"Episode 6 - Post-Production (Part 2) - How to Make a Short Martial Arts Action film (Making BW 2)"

Episode 6, post-production continue. So now that I've got all my clips in order that I plan to use, now it's like a mad hairdresser and it's cut, cut, cut. How late can I start this clip? How early can I end this clip?
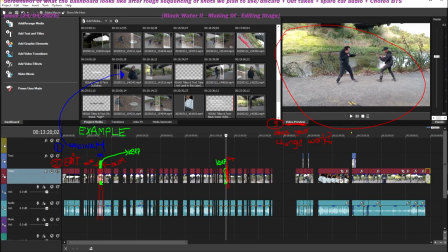[0:22]
A lot of it comes to changing the little time frames to make it sort of work for the story. You make a film 3 times, they say. Once when you're writing it, how you're imagining it in your head. Once when you're shooting it, oh cool, this is the reality of what we're doing. So obviously, if I wrote it in a bedroom and it doesn't work and the park works better, then obviously that's what's going to happen. And then the last part is when you actually do it in editing, because that's when you can tell the story. Is it going to be a drama, so it can be nice, long, slow takes, or is it going to be more actiony and more tense, or kinetic by doing lots of different cuts? And you'll notice this in how many cuts are in an action film versus a drama film, for example.
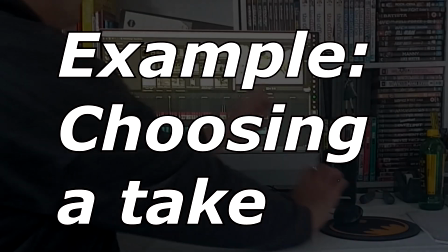[1:11]
Take 1.
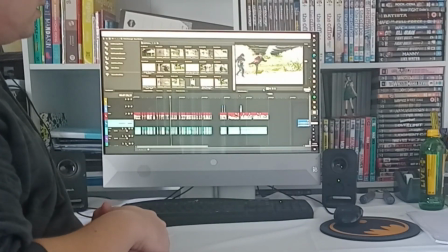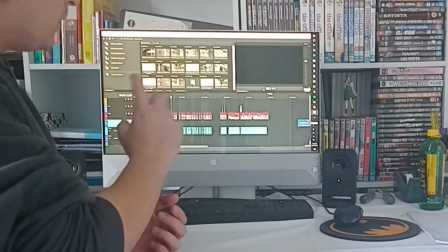[1:26]
So I can't use that one, for example, because I paused between about delivering the kick.
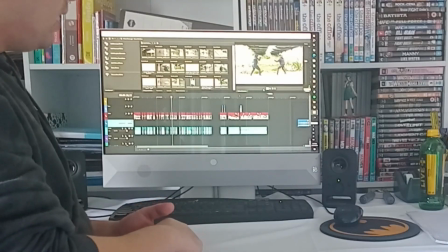[1:31]
But I've kept it just in case there's bits of it I need to use. But obviously what Hollywood does is they obviously cut lots of different pieces. I'm trying to do it the old school Hong Kong way of trying to have one whole sequence of movements, so there's no hiding your abilities or lack of abilities on the camera.
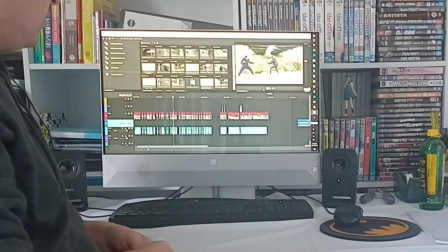[1:51]
Yeah, just personal preference, but that's what I'm trying to show here. So take 2 was slightly better than take 1. This is take 3. So it's a little bit more tempo because we're more familiar with the choreography now.
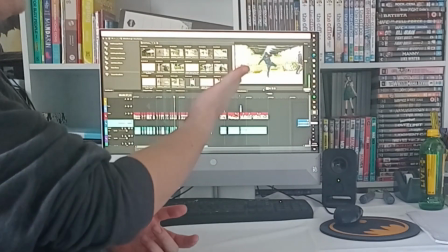[2:11]
My hood's going everywhere, but and I forgot to throw the punch or the block or whatever it was.
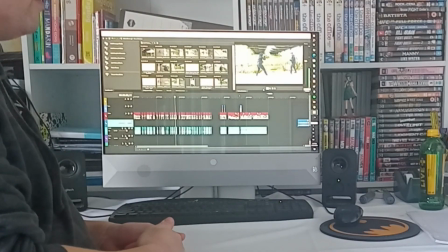[2:20]
But yeah, you don't laugh in the middle of a fight, so obviously I've messed up there. And this is the last take, which is normally the right take because then we've got the take and then we've moved on.
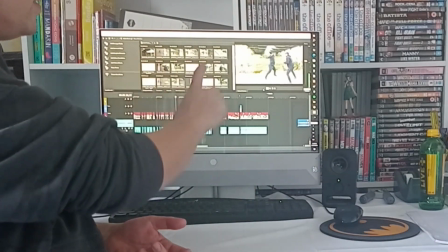[2:30]
So I like putting them all in sequence, so at least I can see what I can use.
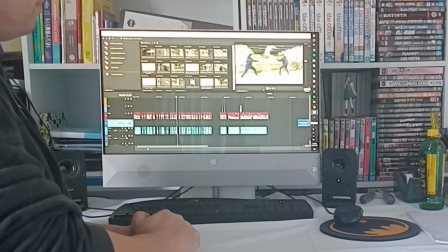[2:37]
But that last one, the cells were better, delivery was better, and that's the take I use.
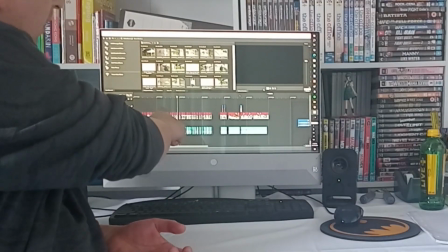[2:44]
So if that's only 5 seconds, and I've got 4 of them, that's another
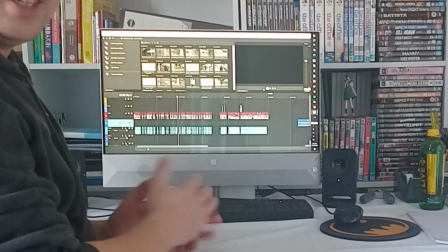[2:51]
20-25 seconds that don't have to use, so you can see how I can go back from 15 minutes to 2 or 3 minutes.
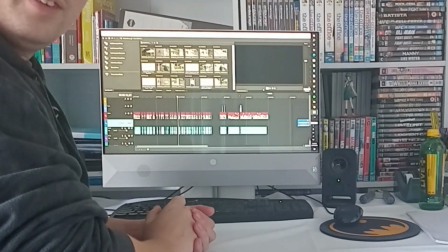[2:56]
But yeah, let me cut it down to editing, and then after that we'll cut to how we add the sound, which is literally half the picture, but people spend most of the money on flash equipment and things like that. So alright, so now the picture is locked, I'm going to add the sound effects. The fight sounds sourced from other forums that other people have ripped from some other films. So if you are making a film that you plan to sell and monetize and things like that, then yeah, try to make your own Foley or your own sounds.
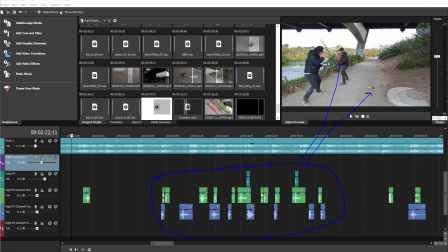[3:26]
And then it's definitely not going to be what you'd expect. So it's not going to be you punching your friends or anything like that. It's going to be things like punching meat or watermelon or potatoes, or just some sort of different sounds. Boxing bag, different things that make an impact. Cool. So now for the soundtrack. For my other stuff, and you'll see some of my other short films, I've used Fruity Loops. So I've wrote down different beats of the story.
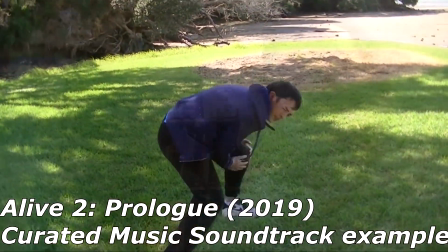[3:58] So for example, that's not fair. These guys 4 minutes and a half to go, right?
Seconds, then there's a quiet build.
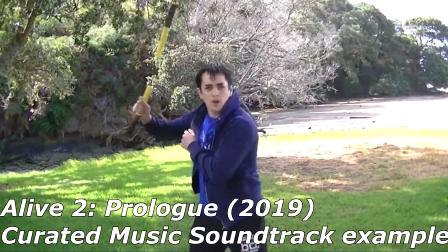[4:04] That's how you want to play it, buddy.
Like 10 seconds or so, then the action starts for about 15 seconds, and then it stops again, so the music will drop at that point.